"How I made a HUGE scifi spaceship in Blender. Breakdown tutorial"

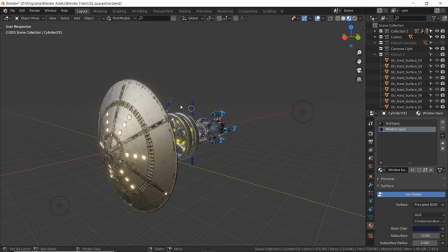If you're in a solar system, you have one light source. You have the star or the sun that you're orbiting around or that is in the middle of the solar system, right? If you're far away from it, the scene should be darker. If you're closer to the sun, the scene should be brighter.
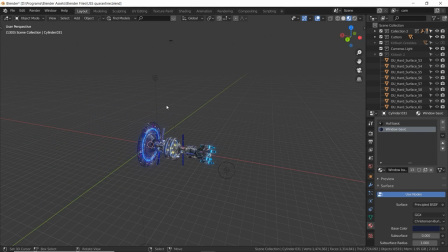Now, that doesn't always add up to a great sci-fi scene. We may just want to play with stuff and make it look cool, and that's what we base things off is how cool it looks. But if you're going for astronomical reality, you need to think about the sun being one very harsh, very strong light source.
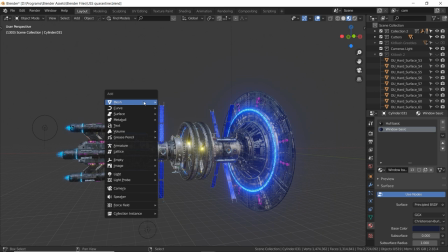So to do that, you can do Shift-A, add light and sun.
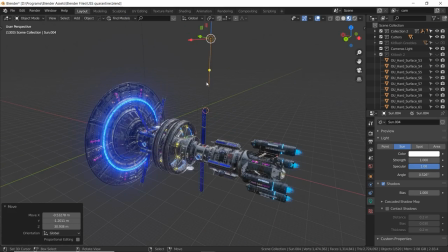That's right there. Now you see a line pointing down. That is the direction of the sunlight. There is no angle to the light. It doesn't come at different angles like a flashlight does. It's like a laser. It's all straight no matter where the object is in the scene.
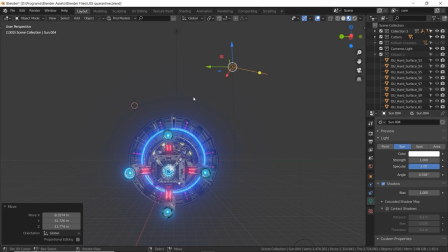So I could have the sun right here. You might think, oh, the sun's not shining on this ship, but it is. The sunlight is always going in that direction. Now even if the sun is over here, it's still going to light up the scene, but the sunlight is going in this direction downward. word.
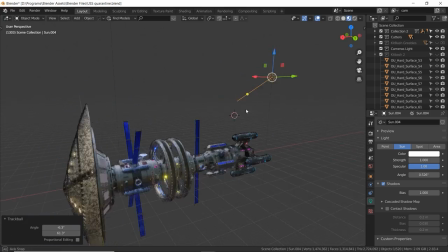So first you decide on the angle that your sun is going to be shining from or where your spaceship is in orientation to it.
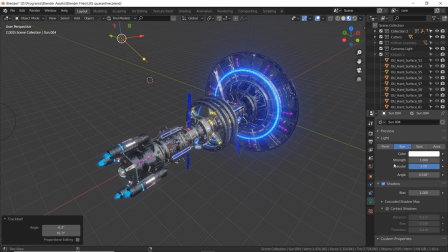You need to turn it up a lot. So play with your strength and be very generous. You might want some overexposed parts of the spaceship because honestly, the sun is so strong that it makes really dark shadows too. So if you want a realistic render, there's going to be a lot of contrast and a lot of overexposure and underexposure.
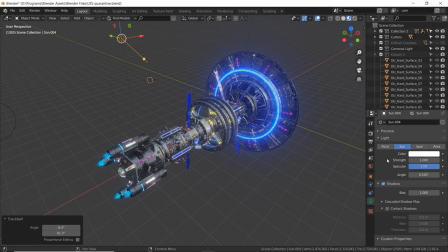You of course have creative liberty to do whatever you want. You can light up the dark areas with some area lights or whatever.
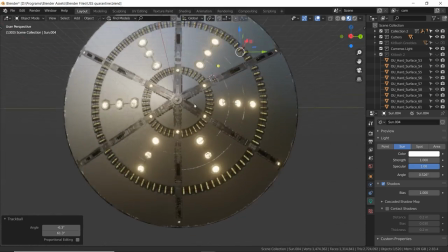You generally want to stick to one sunlight. If you are near a moon or planet, you may have some reflected light.
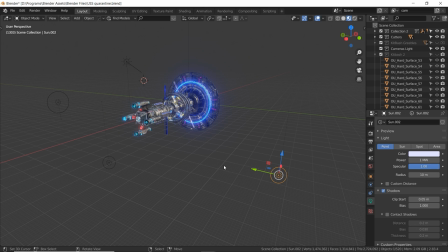So I have lights positioned all over so that this looks nice and bright, but I'm going to delete those now and get more of a realistic contrast look.
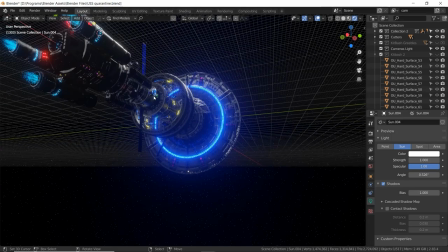If I go to render, you see the bottom side of the ship is dark. Not as dark as it should be, but it is dark.
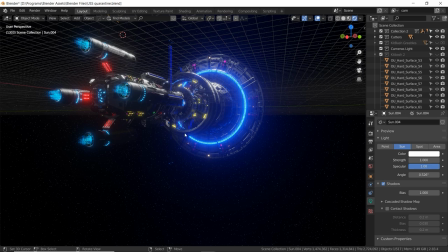Now, if I want to add some planet reflection, I'm going to go to my front view.
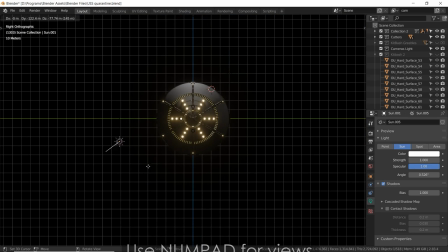I'm going to copy this sun by doing shift D. I'm going to rotate it around to be opposite.
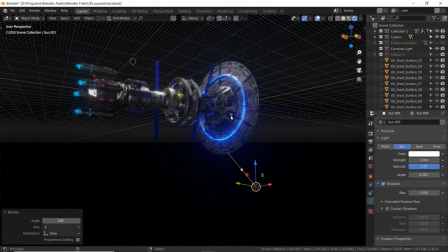And now I'm going to add some color to it. Generally, blue is a nice, a nice starting point, like a pale blue.
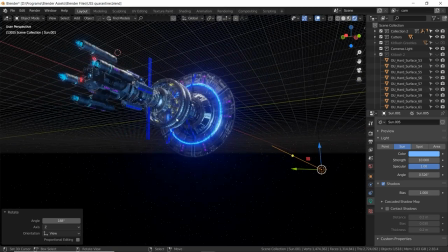And I'm going to turn the strength at like 10, just so we can really see it. See, this is the blue reflection from a ocean planet.
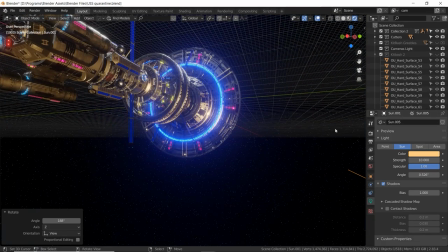We've got like a gas giant that you can do like, you know, orange color, but you need to make sure there's a planet visible in the corner or in the background to make it make sense.
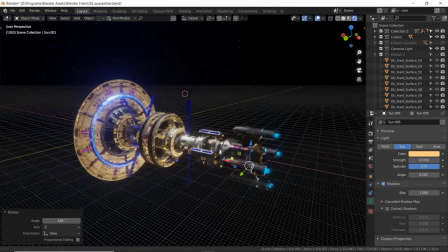If you don't have that, it's not going to make sense. It's going to be like, why is this spaceship glowing orange?
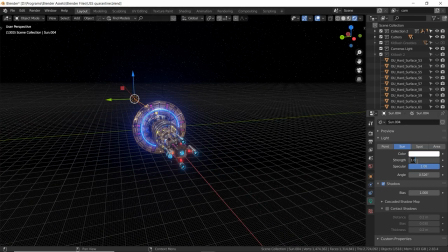It's really weird. And we've got our main sun here, which should of course always be the most powerful light source.
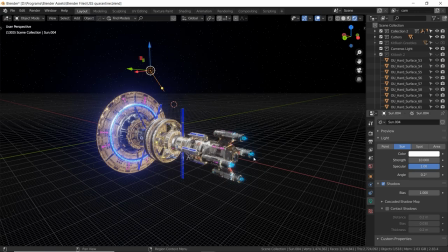Always have the angle really low, like 0.2, so that it's a nice harsh light.
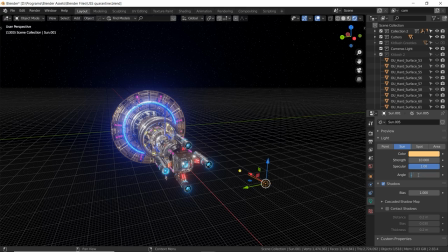Unless you are way up close to the sun, it's going to be a very small light source, which makes it harsh light.
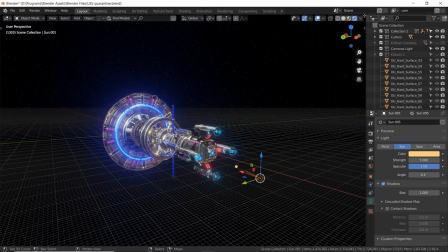All right, now let's finish by talking about the background. I did not want to use a space image for the background.
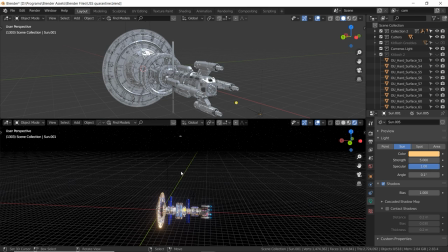That's just too easy, but also I wanted this to be a procedural background.
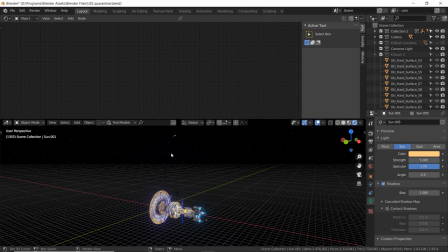So I found a shader online and I really tried to find out where I got this shader from. I have it applied to my world here instead of an object, it's on the world. And it's just a combination of a layered texture coordinate with a mapping with a noise node right there,
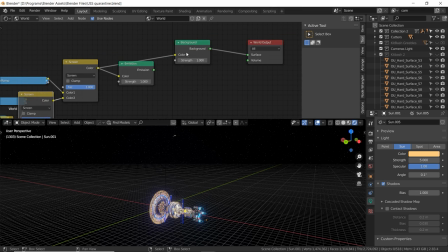and then a color ramp. But they're all being layered on screen mode and then they're being sent to a background which is just like a basic you know image in the background 360
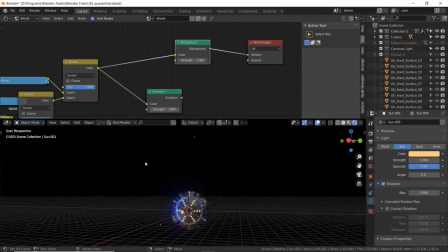and voila you get dots of light from the noise texture totally procedural totally controllable I can turn it down you know in brightness if I want to do like black really dark in the sky or super bright do 10 obnoxious stars everywhere one
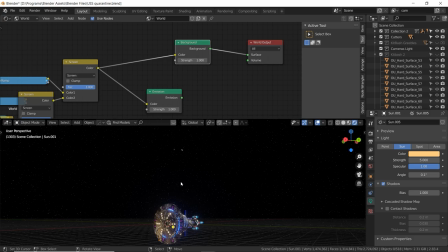is pretty decent so that's how I did the starlight behind it and yeah I hope you enjoyed this video hope you learned some good tricks.
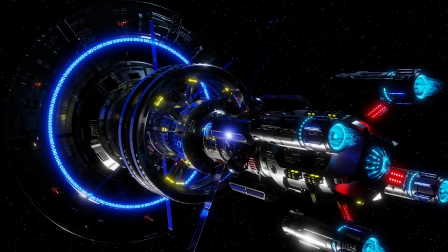I would love to see what you guys build with what I've showed you here. I'm a huge spaceship junkie.
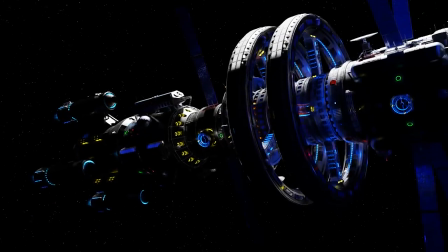I love space and, you know, sci-fi and stuff like that. So if you have any renders you'd like to show me, you can email it to me at daniel at danielgrovephoto.com.
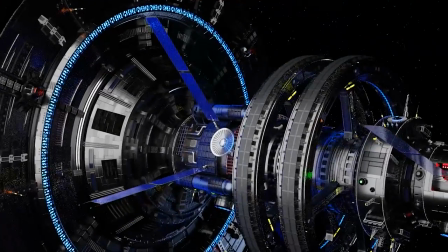And thanks to the viewer who suggested I make this video. I do listen to y'all's comments.